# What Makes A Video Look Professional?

When I asked myself what makes a video look professional, I always thought it would be about buying an expensive camera.
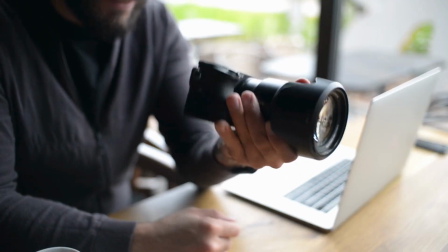(0:07)
Because as you know you have this bokeh effect, right?
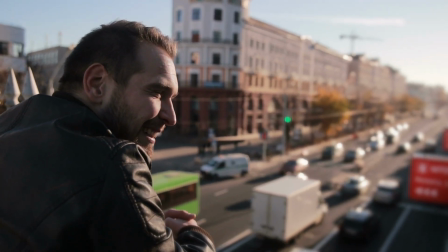(0:10)
The person in the front is crisp sharp and the background is blurred and that looks really professional. Obviously you can only make that with an expensive camera and a good lens because with a smartphone camera for example you don't have that kind of lens that gives you a blur effect like this. But if your smartphone is all you have I bet you ask yourself how can I make my video look more professional given this circumstance and I have three steps for you that really make a big difference. Step number one is buying good lights because this already makes a big difference for the picture that you get from your smartphone. For example obviously what you see right now is with my lights turned on. And this is how it looks when my lights are turned off.
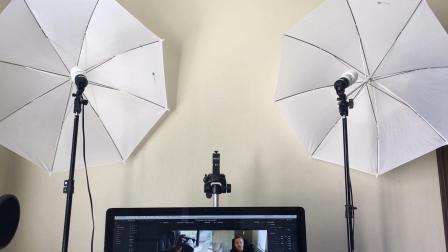(0:58)
So definitely get yourself some good lights. On Amazon you can already get them below a hundred US dollars. So it's not too expensive and already makes a big difference without having to buy an expensive camera. Step number two, if you film outside then get yourself a gimbal. It looks like this and can hold your smartphone in place so you don't have the shaking anymore.
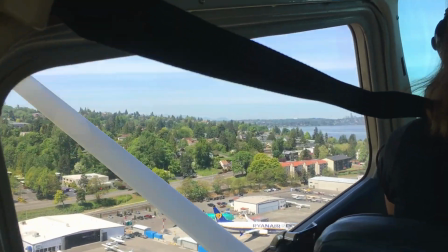(1:21)
For example recently I was on a flight with a very small airplane, a little Cessna.
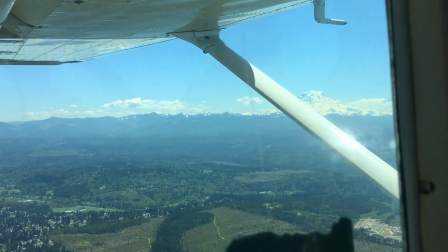(1:26)
And as you can see here the plane is shaking like crazy but the outside is super steady. Amazing, right? And such a gimbal is actually not too expensive. A little over a hundred dollars buys you for example this Xeon Smooth Q. So it's a cheap investment and already makes a big difference for your footage. And now we get to step 3 which is really impactful because all professional films do it all the time, which is color grading.
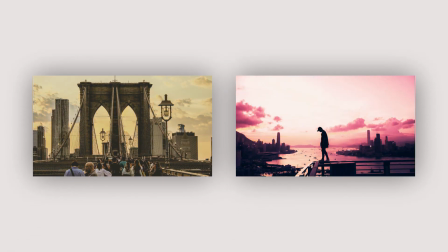(1:55)
You never knew before I thought the good quality images, the bright colors and all that is coming from those expensive cameras.
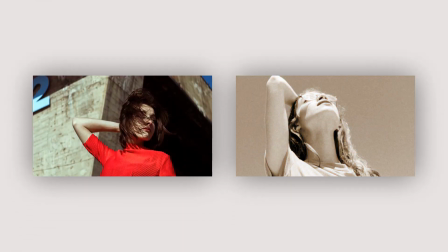(2:04)
But actually the real reason for having such a nice image is the color grading.
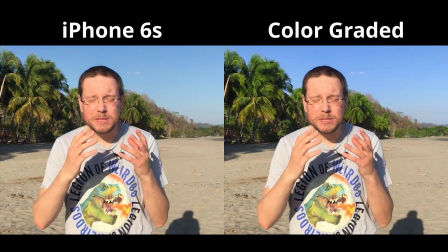(2:10)
For example I recently did some filming on the beach and here you can see the original footage versus the color graded one.
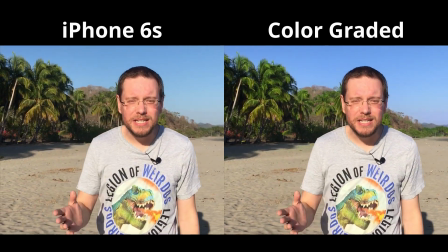(2:18)
Do you see the difference? The changes that I did are very subtle because I wanted to keep this natural look of the image.
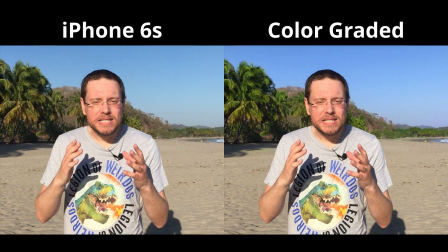(2:26)
In the color graded version the greens of the palms are much brighter and also the sky is bluer. And now you are in for a real treat because I want to show you how I did this color grading. And although I'm not an expert on color grading, at the end of this tutorial your mind will really be blown.
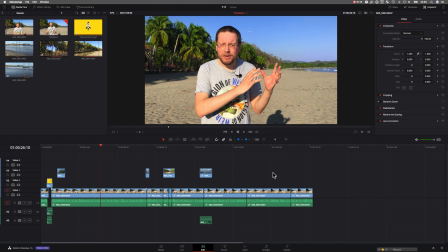(2:47)
I'm in DaVinci Resolve 16 here, which is a very fine video editor and includes color grading.
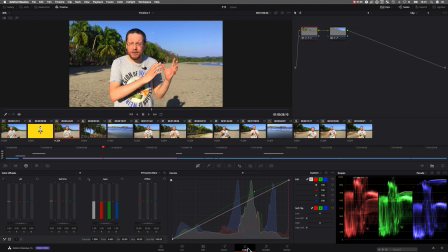(2:54)
Actually world-leading color grading. And by the way, it's even free to use. And no catch. What we see here is the color graded footage. But let me reset that and we do it from scratch again. Alright, again I want to improve the greens of the palms and the blues of the sky.
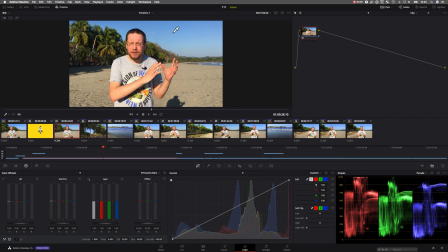(3:11)
What we could just do for that is increase the color saturation. Let's try that.
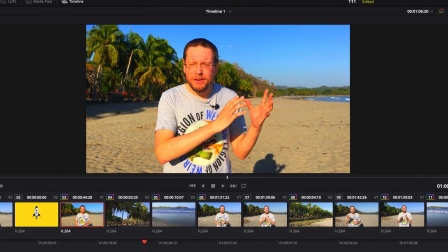(3:16)
But you see easily here, right, that with that we increase everything. And that makes my skin look unnatural. So increasing color saturation is not the way to go.
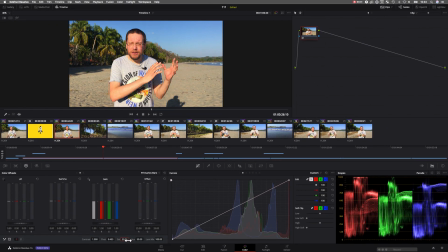(3:27)
Let's quickly reset that. What we can do instead is to just increase the greens and the blues.
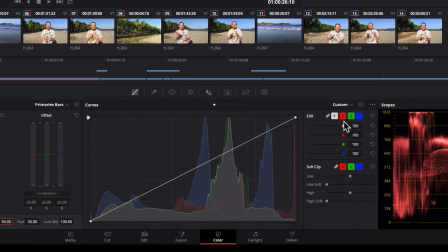(3:34)
So let's try that. For example, for the greens, we go to the green channel here. And we have this curve. And we can just get it up like so.
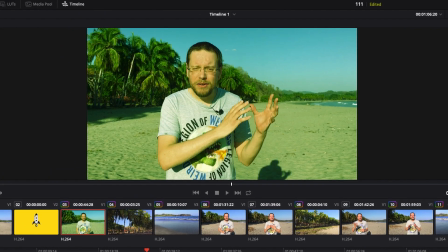(3:44)
But it also changes everything else, right? The sand doesn't even look natural anymore.
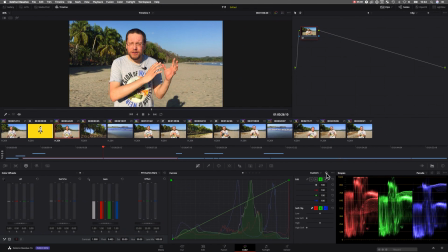(3:50)
So let me reset that and show you how it is really done. What we want to do is to increase the greens of the palms but nowhere else. The sand should stay in its original color. What good color grading allows you to do is just pick the green colors and manipulate them individually.